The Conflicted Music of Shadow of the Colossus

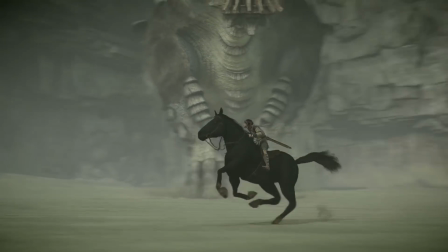254s
The music is actually quite calm, reflecting the surprisingly peaceful nature of the Colossus.
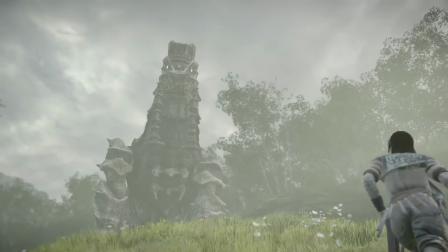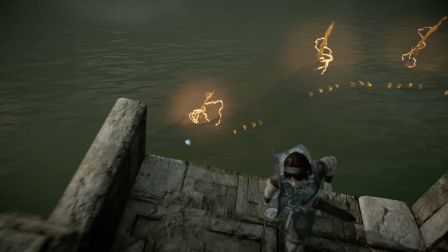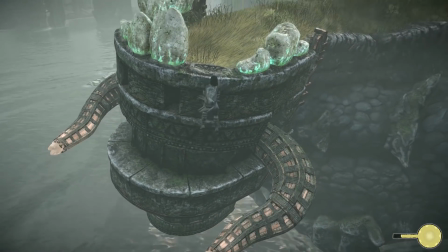273s
And it's rather ambient in nature too, mimicking how these living landscapes exist in harmony with their surrounding ecosystem.
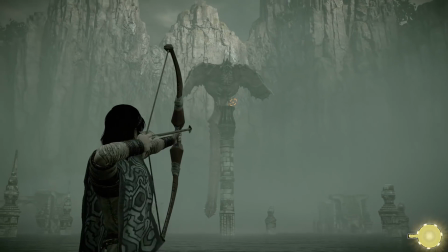282s
The music speaks not to the potential danger of the colossi, but of their majesty.
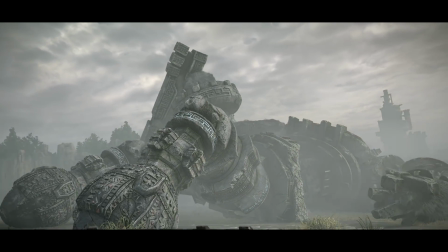288s
This is the beginning of an inner conflict within the player.
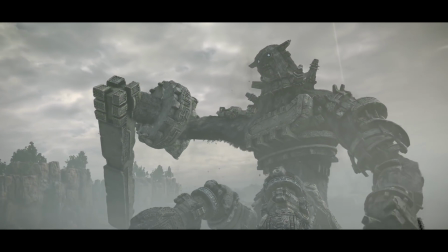292s
By taking a moment to watch the colossi and have it cast in an innocent light through the tender music,
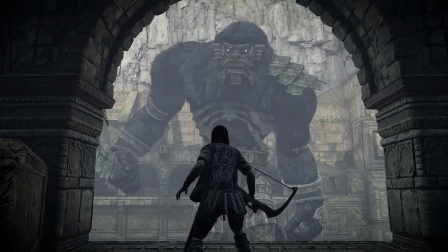298s
you briefly think of it not as a monster to slay or a boss to defeat,
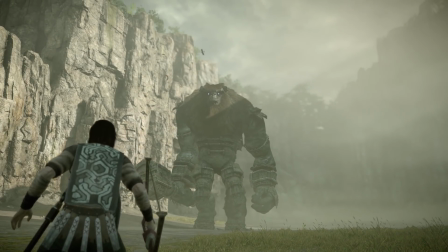303s
but as a living creature. It plants a small seed of empathy within you,
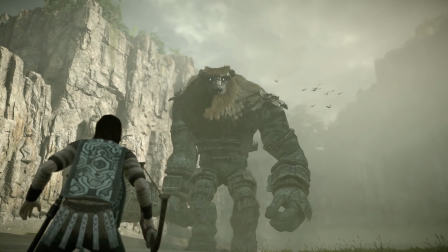309s
a moment of hesitation and gathering courage to take down this giant. But you persevere.
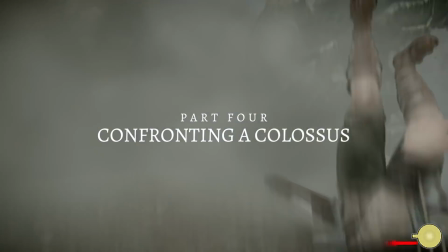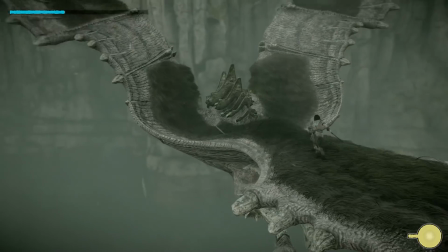324s
This is it. This is what you came for, and the soundtrack delivers on the emotion in spades.
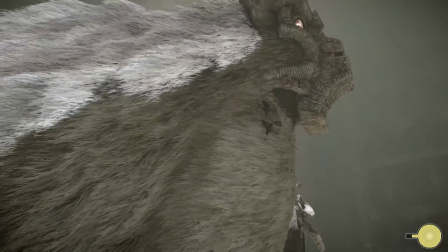331s
It's a grand,
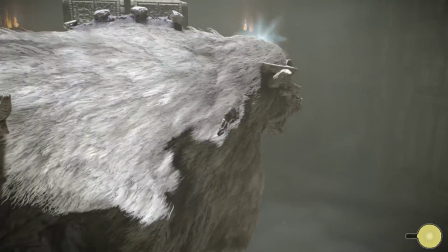333s
melodic orchestral music with swelling strings and triumphant horns, a total contrast to everything that has come before,
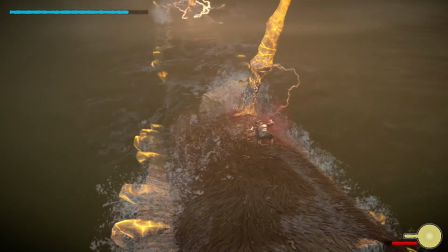342s
juxtaposing the quiet, calm and empty with the enormous, loud and exciting.
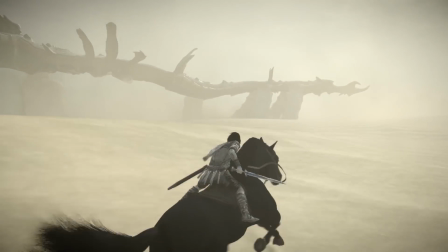348s
This makes the Colossi feel even more gargantuan and helps to catapult this moment into the spotlight.
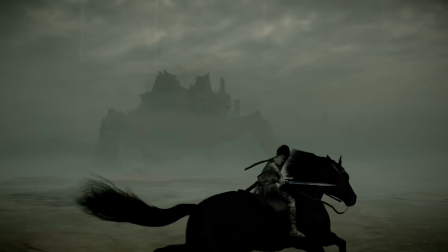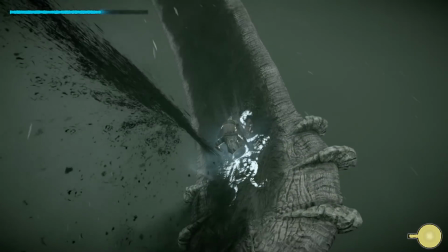361s
It is a cathartic release to have a score that finally lets loose and actually sound in line with how you feel.
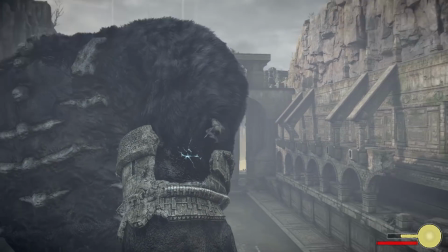369s
In a word, heroic. Up until this point, the music has worked against this feeling.
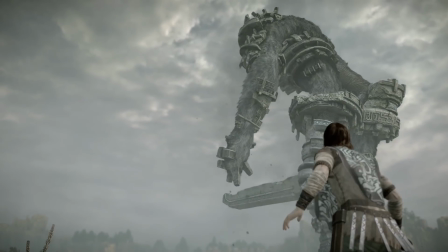375s
There is no adventure in the silence, nothing intimidating about the encounter tracks that would spur on this conflict.
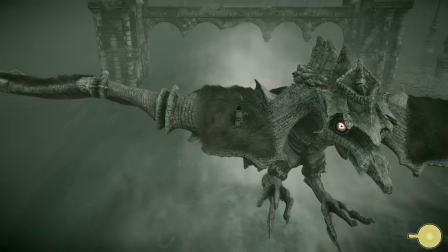383s
For the first time, the music isn't subverting your expectation, but driving directly into that emotion.
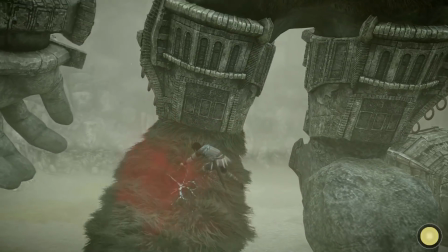390s
It is supportive and righteous. That twinge of doubt from earlier is entirely forgotten when you're in the moment.
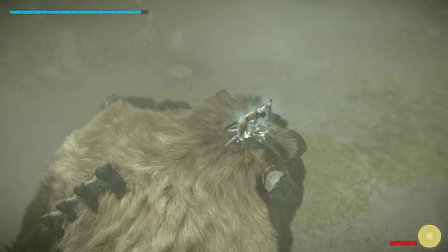400s
Scurrying across the beast in search of its glowing weak points, you raise your dagger high for the final blow.
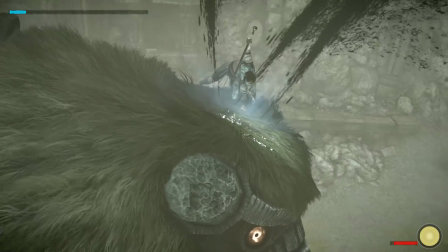406s
And...
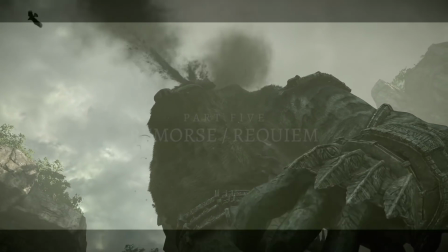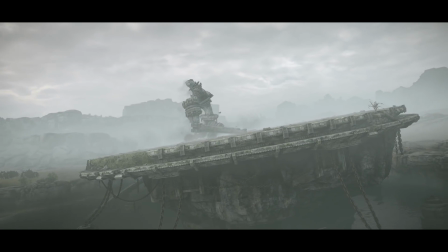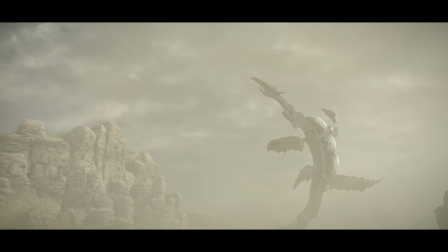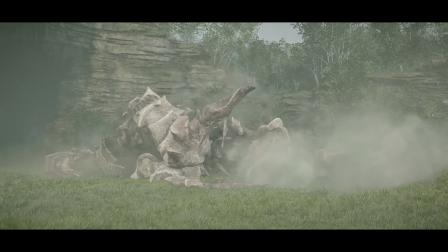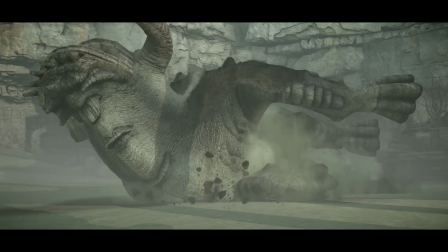431s
as the slain Colossus heaps to the ground, there is no celebratory victory fanfare congratulating you on your achievement.
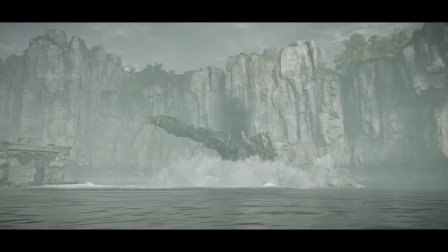441s
Instead, we get another requiem, funeral music.
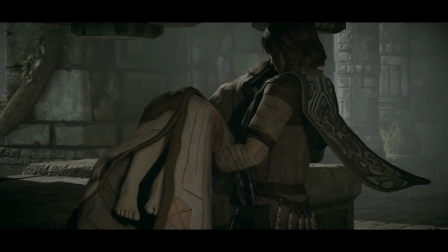445s
This connects the death of the Colossus with when we first heard the requiem, carrying the lifeless girl to the altar and petitioning Dorman.
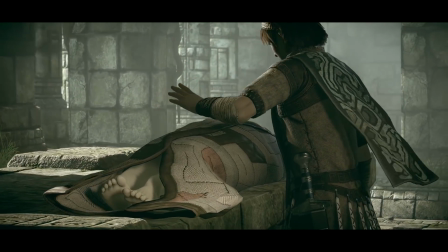454s
And so it represents the completion of this mission, or at least 1/16 of it.
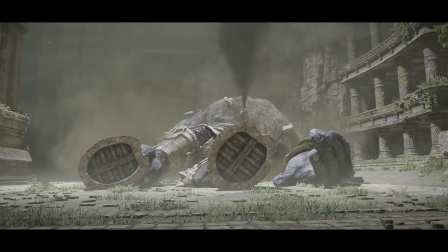459s
But further than that, using the same music suggests that the life of the Colossus is comparable to that of the human girl.
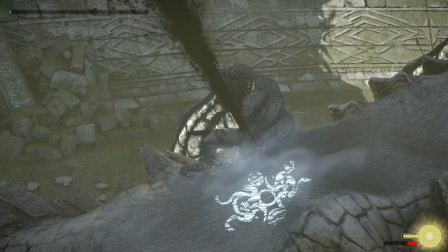467s
You have this moment of revealed clarity that perhaps Wanda's mission is not as righteous as you initially thought,
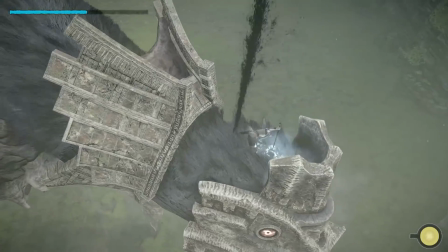475s
but a selfish one. The realization that the creature just slain was perfectly innocent,
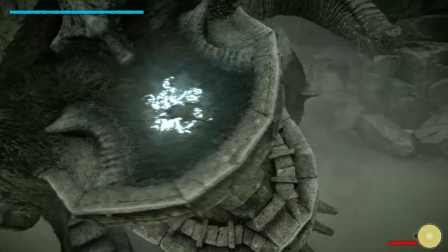482s
many of them not even fighting back in self-defense, just attempting in vain to shake you off.
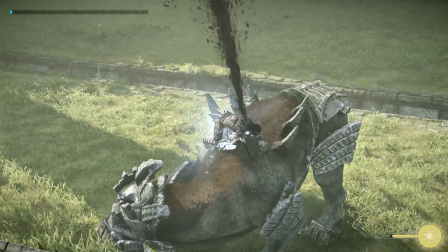488s
This moment is core to the experience of Shadow of the Colossus.
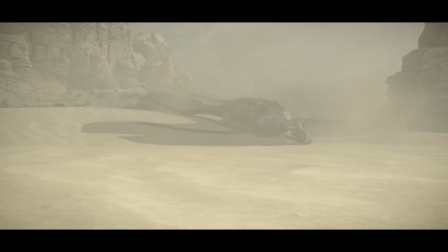493s
The musical bait and switch turns your moment of victory into one of introspection and regret.